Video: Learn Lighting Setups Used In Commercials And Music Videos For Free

But anyway, this is a commercial for the web for a product called Fungaway.
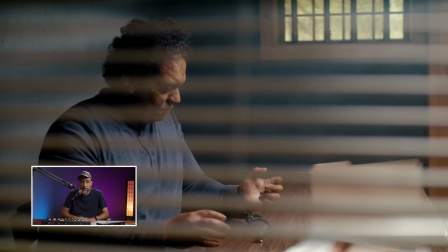(12:30)
And back in 2017, I was approached by an agency that I had never worked with before who saw some of my other work, and they said,
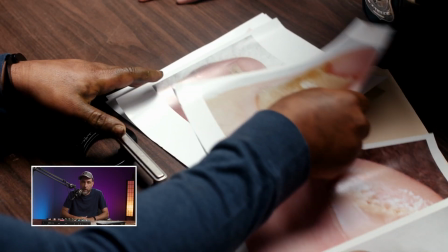(12:37)
here's probably their worst performing product and a very small budget, and they asked me to make this commercial.
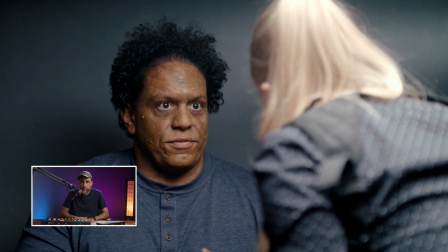(12:43)
So this is what we did. We, when I say we, I really mean me, because I had to be the director, the DP, the art department, the editor.
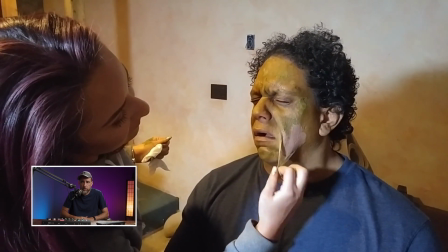(12:50)
I did have some help. I had a makeup artist who turned the actor Chaka De Silva, a good friend of mine, into fungus. And I had a couple of other people on hand while we were actually shooting to give me a hand. But for the most part, I had to be in charge of the entire look and feel. And I picked this for that reason, because I don't mean to presume, but you might be in a similar situation where you are kind of like a one-man band or one-woman band, and you're doing a lot of these things yourself. And you might also not have a great budget for them. Now, for this, it worked out because, 5 years later, I work for this agency on a weekly basis, whether I'm directing, shooting, or editing television commercials. It was worth the gamble that I took on this commercial to not make a lot on this and kind of do it as a test to see if I could continue to work with them.
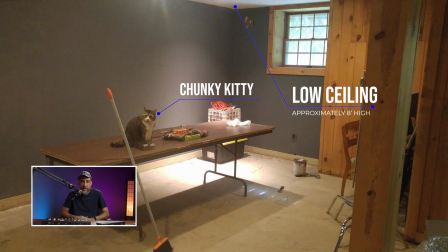(13:39)
Now, some of the limitations that we had here was that we are in the basement of the log cabin that I was living in at the time in upstate New York. And we've got really low ceilings. I'm about 6 feet tall, and I could put my hand up and touch the ceiling, so it's probably less than 8 feet.
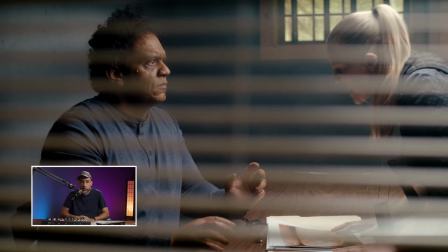(13:58)
And we've only got two walls to shoot against. These two walls that you see in the shot are the only two walls we can shoot against.
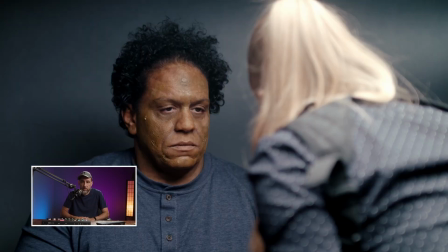(14:03)
We can't put the camera on the other side of the table where fungus is and shoot her singles, because behind her is just basement stuff. So that wouldn't work. So we've got to be creative with our blocking. And when I see creative, it's not really creative at all.
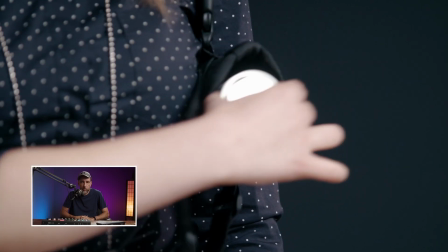(14:17)
She's just walking around to the other side of the table and joining him later in the commercial. That's how we get around the fact that we only have two walls to shoot with. Now, I really did want to sell the illusion that this was some kind of a jail or prison interrogation room. So to do that, I did a couple of things.
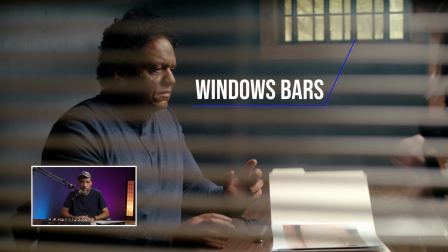(14:34)
Number one, I put some bars, which were really just some pipes, on this window that's visible in some of these wider shots. So it looks like we're in a jail. I have this old table at the house, and I got a $2 door handle at Home Depot,
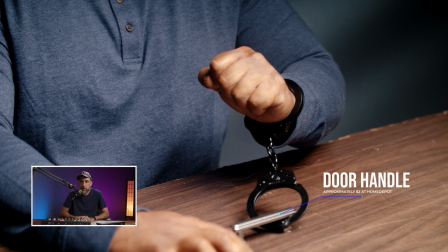(14:49)
screwed it into the table so that his handcuffs could be attached to the table. And then the last thing that I did is, towards the top of the commercial, you
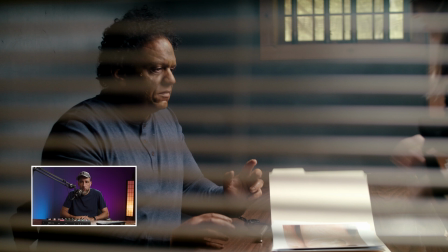(14:57)
see this shot where it looks like we're outside of the room and we're looking in through a window or the window in a door to make the room seem like it's really there and it's bigger than it is.
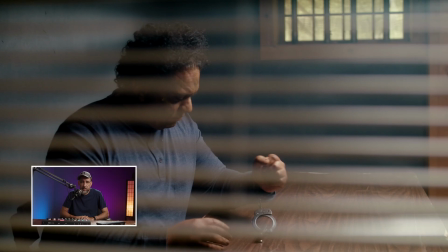(15:08)
And that illusion is really just done by taking a C-stand and putting a piece of plexiglass
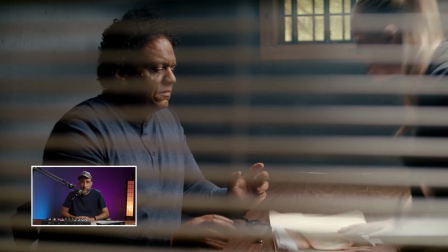(15:13)
and a pair of old window blinds in front of my camera to make it look like I'm outside and shooting in. So that's the magic of filmmaking. You've got to think about those kind of things when you're setting up these kind of projects for yourself. So take a good look at the frame.
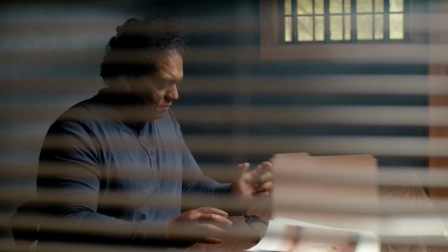(15:29)
You've been seeing a lot of these images now as I've been talking, and it should be pretty obvious how this was done, how this was lit.
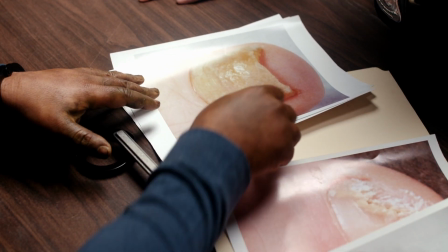(15:36)
But write it down, and then we'll see how you did in the next video.
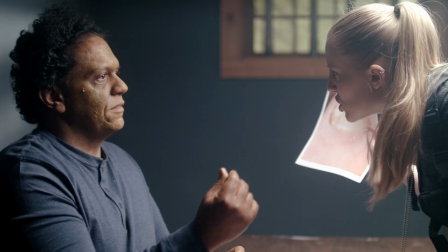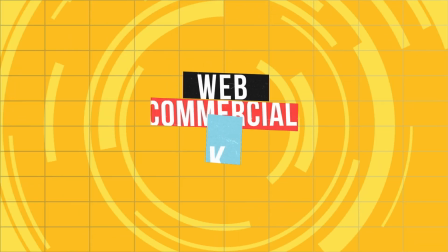Welcome back. If you said top light, you got it, A+.
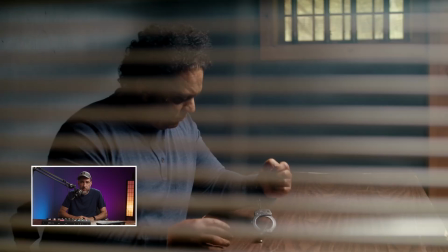(15:57)
So we did top light for this. It's what most interrogation scenes, if you watch a lot of different references, you'll see a lot of top light.
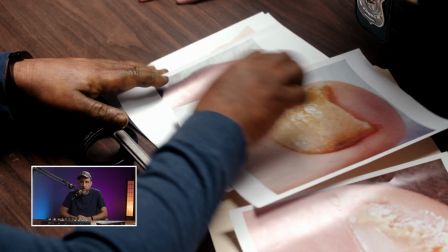(16:05)
And I didn't want to be any different. Top light worked perfectly here. This is 2017, so I'm using an older light that probably doesn't exist. You probably never heard of it. It's by a company called Owzel Digital, and it's their drum light.
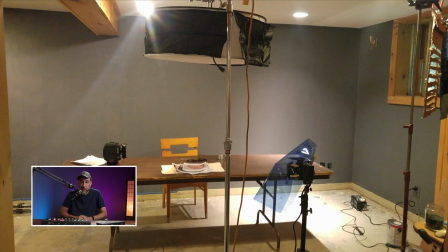(16:18)
Cost me about $200 at the time, and I got a lot of great use out of this light. It's got a bunch of daylight balanced bulbs inside of it, and because as I mentioned, the ceiling is very low, the light fixture is right on top of these actors.
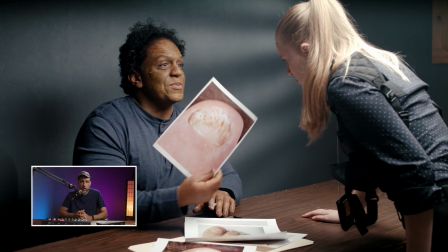(16:34)
And when you have a bigger, softer source, right, you want to get it close to your actors because that's going to help the light wrap around their faces better. That's going to help soften out the shadows. That's going to make a better gradation between the light and the shadows on their face.
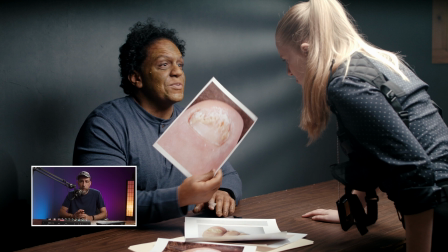(16:50)
So in this scene where the actress who's playing the cop doing the interrogation is leaning in to speak to our criminal, she's leaning in because she can't stand up there. The light is right on top of her head. If she stood up, she'd bang into it. So that's how close it is to the actors, and that's what's kind of giving them a nice soft look. Now, you can run into issues with top light. You're going to get shadows under the nose, under the chin.
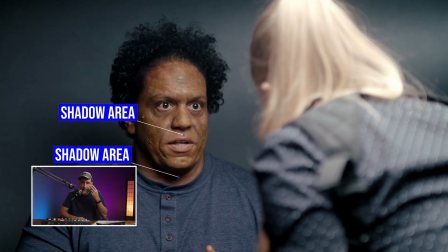(17:15)
If you have an actor or actress who has eyes that are deep set in their face, you could get some shadows here too. And the way around that is to not cast those actors. Just kidding. The way to get around that is to use an eye light to soften those out. Now, if you don't have an Owzel Digital drum light, why not? If you don't have an Owzel Digital drum light, you can probably use anything else that you have, like aperture lights with soft boxes. You can boom them above to use as a top light. You could take any other kind of hard light and you could put it through some kind of 4x or 6x frame so that it gets softer as it comes through and is kind of closer to the actors. You can use a China ball or a paper lantern. Aperture makes some cool lanterns now for some of their lights. You might run into a problem that I had, which was the drum light has light coming out of the bottom, but also the sides. And we want to control that. We don't want light coming out of the sides and spilling and bouncing.
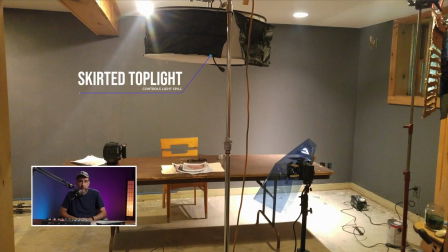(18:15)
So to control that, we do what's called skirting the light, which means we're taking some black fabric like duvetine and we're putting it around the sides of the light so that light cannot escape from the sides and it's just coming straight down onto our subjects. Now the wall behind our actor is boring. It's just a gray wall that I painted.
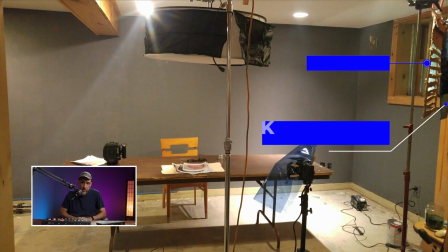(18:33)
So I put a 1K tungsten light through an old piece of cardboard,
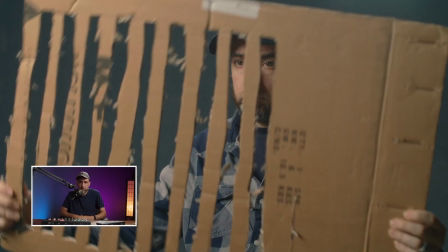(18:38)
like a cardboard box piece of cardboard that I just cut some slits into, and that gives it this breakup pattern that's on the wall behind him. So that's a little more visually interesting to look at. And then we've got one window down in the basement that has some natural light coming through it.
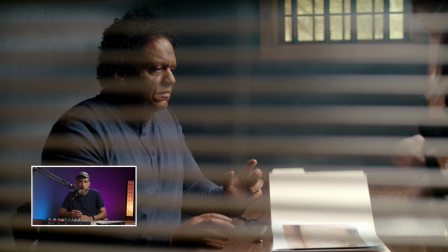(18:52)
I put a piece of burlap outside of that window. Now burlap's like a thick material, and it's acting as diffusion because I didn't want a lot of ambience, natural ambience coming through that window.
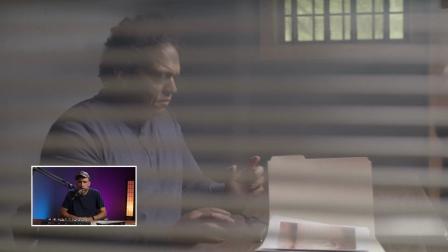(19:03)
I really wanted to have control here over everything that I'm doing in terms of lighting. We shot this with the Blackmagic Ursa Mini Pro Generation 1.
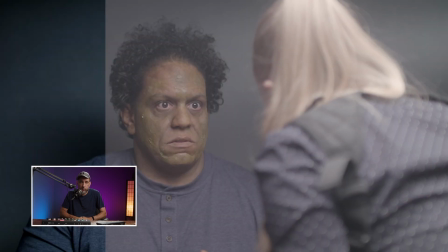(19:12)
That was, in 2017 when I shot this, it was like a brand new camera that I had just got. And at the time I was shooting with Rokinon primes. We also tried to add some atmosphere to this shot. In the atmosphere that I'm talking about is fog. Now, in the next breakdown, we're really going to talk about atmosphere there and the difference between fog and haze. But just know that in this one, we used a very cheap fog machine. It's not consistent as you watch through the commercial.
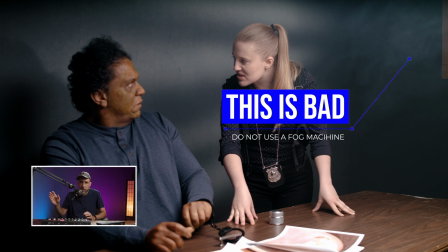(19:42)
You'll see it in some shots. You won't really see it in others. But the big problem with fog is that it doesn't settle. It curls and swirls and twists and twirls. Wow, that's good. It's always moving, and that's not really what you want. But, hey, this was a low-budget spot. So if you said top light, I want to congratulate you. You got it right. I think it should have been obvious. And we're going to jump into the next shot after this, where we're going to look at something from a music video that's very, very different setup from this.
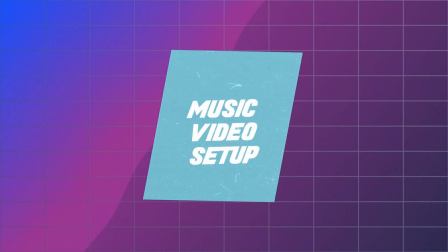Okay, here is the third and final shot that I'm going to break down for you.
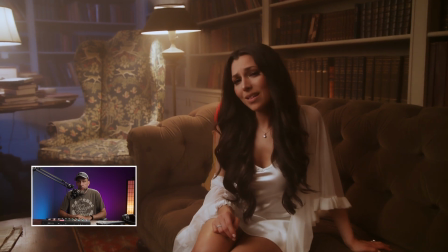(20:21)
This one is not a commercial. It's a music video for a country music artist named Jessica Lynn.
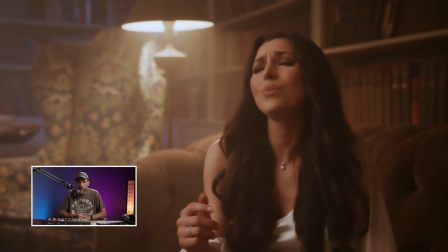(20:26)
I work with her very often. This is the fourth music video I've made for her. Two of the other videos have been on country music television. And by the time you're watching this one, well, who knows? You might be watching this in the far future, but this one's also on country music television.